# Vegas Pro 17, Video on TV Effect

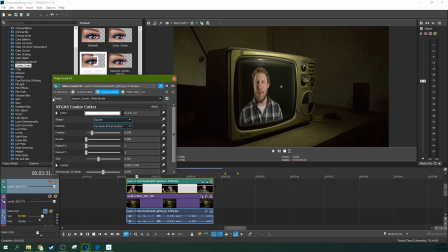that sure will probably be the hardest part of this. So, but still, yet you still got a believable figure on a TV.
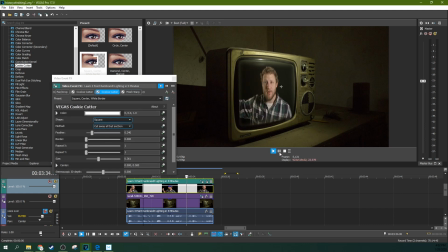Pretty excited about that.
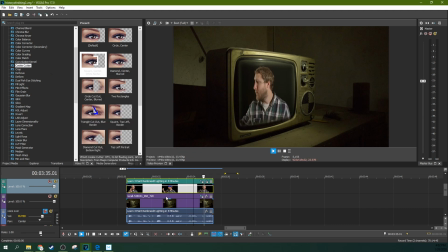So, now the next step is making it look like it's actually supposed to be on this tube TV. So, some of you, if you got a flat screen, you can stop here.
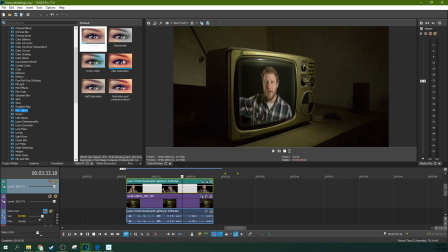Then we're going to continue to deteriorate the image more and more until it's more and more believably on this ancient TV. So next we're going to go to levels, not black and white, levels.
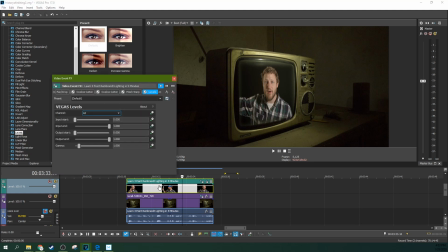We're going to go to levels and drop it on your image, because you're actually going to need a more extreme contrast. So with levels, you can put it in front of the mesh warp too. Go ahead and darken your darks just a little bit more and brighten your brights just a little bit more,
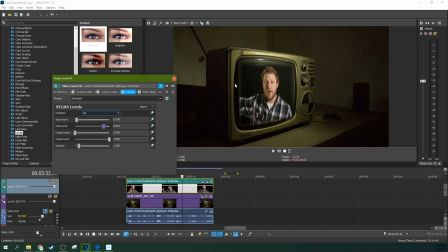because when you make it black and white has more contrast. When I toggle it, see? Black and white just has more contrast than your average image, so just give it a little bit
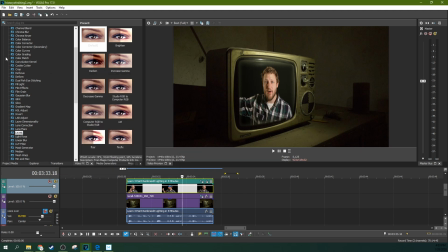more contrast than you would normally do, and then you can come to black and white, this effect,
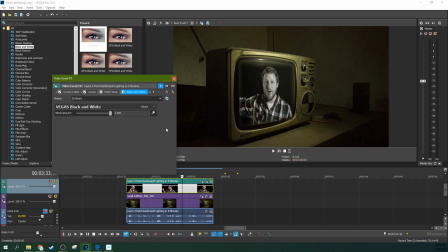and drag and drop. Boom. Now it's black and white.
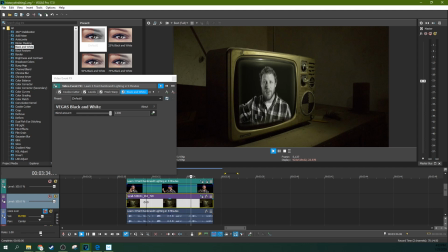So now this, for some of you, may be the effect you're trying to achieve. Now you might be done, right? But maybe not. Maybe you don't just want it to look black and white and on a TV. Maybe you do want to capture some of that interlacing.
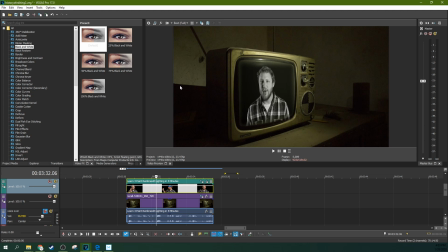It depends on how realistic you want it. Do you want it to kind of present as the viewers in the world you're creating would see it, like this? Or do you want it to create as more of, do you want it to be as more of
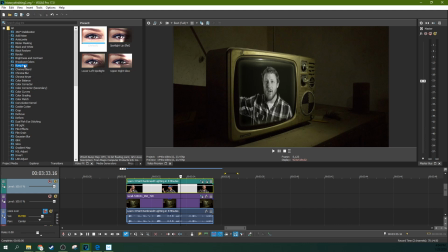a interlaced TV, as if like a documentary or something, as you actually caught it on the screen?
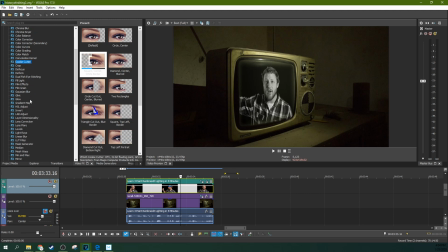Just depends on your art style you're going for.
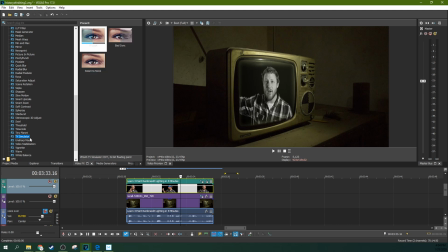So if you need it to be TV-ified, just go to the TV simulator effect, grab the TV look, and drop it right there.
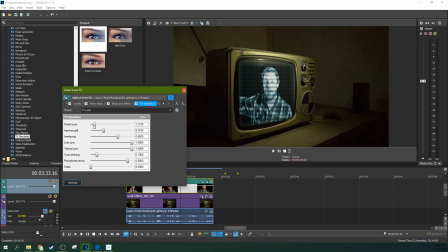Now here, it's just a matter of getting it to your taste. I like the detail zoom to be low. I want to lower the aperture grill. I want to lower the interlacing. You know, these are just extremes to show you the effect.
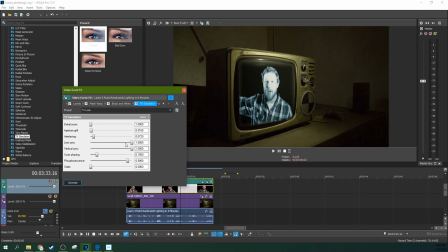Lower that a lot. I want to, you cannot mess with the line sync in vertical, because that with the mesh warp just not going to work. And the vertical sync for the way we're doing this effect is not going to work, because we're not trying to, we're not filling the screen, right?
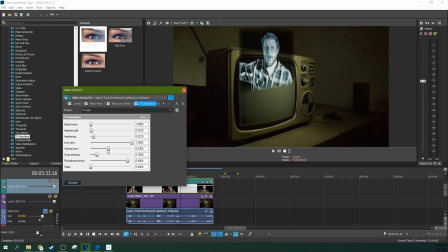So then that gives it a very, very interesting film scroll kind of look, which is neat in its own regard, but not what we're looking for. So go ahead and see, because if you watched it, it would do this.
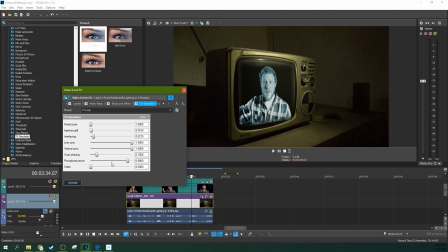So keep that in mind in case you ever want to do that in the future. But we're going to not touch those. The scan phasing, I'm going to reduce a little bit. And the phosphorescence, I'm going to reduce a lot. So the phosphorescence is what gives it that TV look. The cheaper and smaller the TV, the more phosphorescent it probably is.
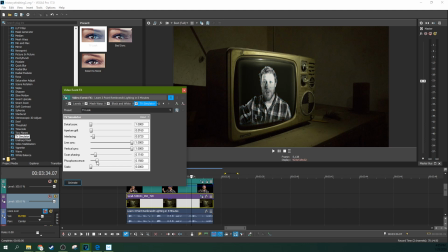This TV just doesn't strike me as a super phosphorescent one, but a little bit goes a long way there. So just a little bit. Then a touch of static. That antenna signal's not perfect.
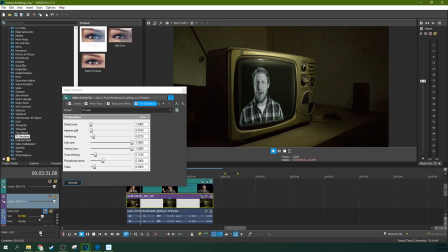Just a touch of static. There we go. So now we've got an image inside of a TV, and we're just about done.
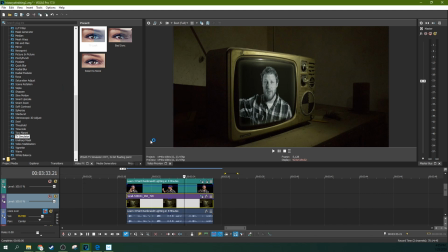So there's one last thing you can do to increase the believability of this TV, is this is supposed to be casting light, and if your original shot wasn't casting light out of the TV,
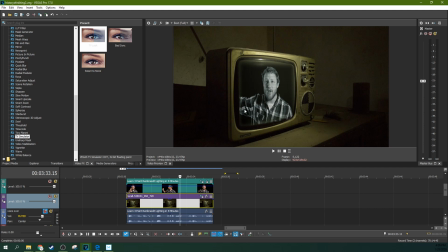then covering this up with another shot isn't going to still give you that feeling that the TV is creating light. So one way to cheat that inside of Vegas is to go ahead and grab the, it's way up here, the light rays.
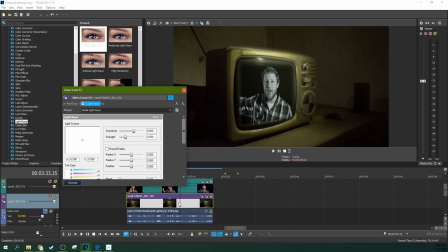Grab weak light rays and drop it on the TV. Do not drop it on the what's supposed to be inside the TV.
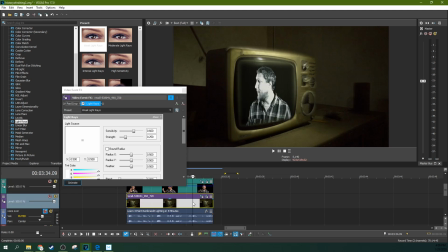Drop it on TV.
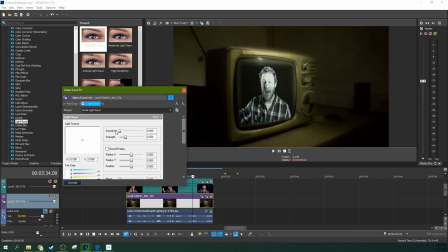You're going to lower the sensitivity a ton. You're going to lower the strength a ton. You're going to hit bound radius. Now you kind of got a spotlight vignette thing going.
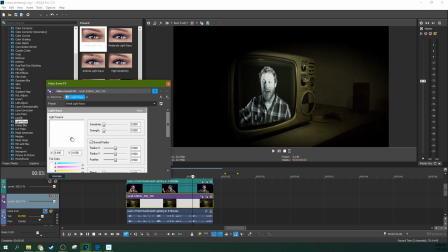You can actually move this to in front of the TV as if it's casting light down here on the table and the surroundings. And you can increase the X axis and the Y axis and kind of move it to fit still.
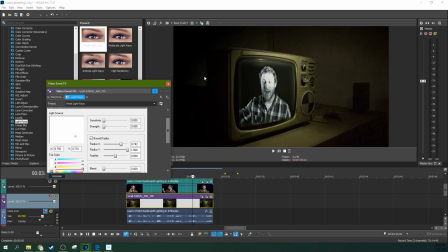You just want the light in front of the TV mostly. It doesn't matter if some of the TV behind it glows, because light would in reality be bouncing around. But when you put it in front of the TV, now see if we toggle it off, this is without width.
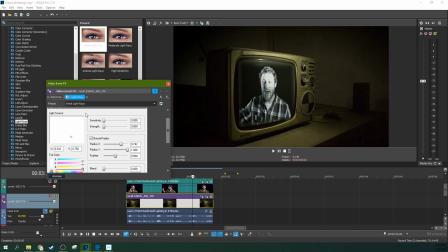This kind of gives it the effect that the TV is casting the light in the room. And this is the light, the room is kind of lit equally to the TV. None of these are wrong. There's just another option if you want to increase the believability of it.
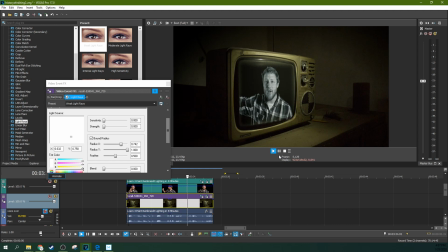Now the TV is kind of casting the light. Vegas is running this like a champ. Look at that. I got like 100 effects on here, and we're doing it almost real time. This is like a 4K video that I'm doing all this to. So pretty excited about that. So thank you so much for watching.
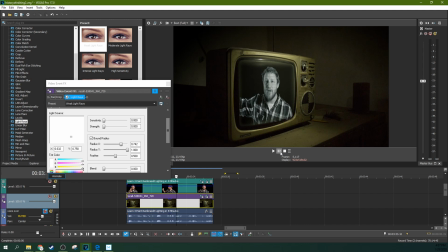Remember, if you're new to editing, you can always check out my Udemy course, where we do intro to editing in Vegas Creative Software and three edit along projects. Then also anything you buy through our affiliate links helps us out a ton.
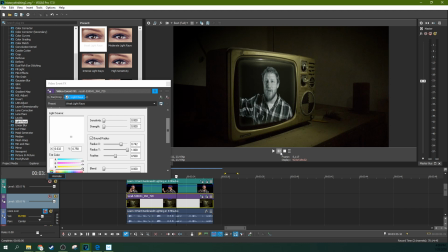This is another video in the 50 videos in 30 days marathon. I don't remember the exact number right now, but we got a ton more videos coming out for that marathon. Thank you so much for watching. I'll see you next time.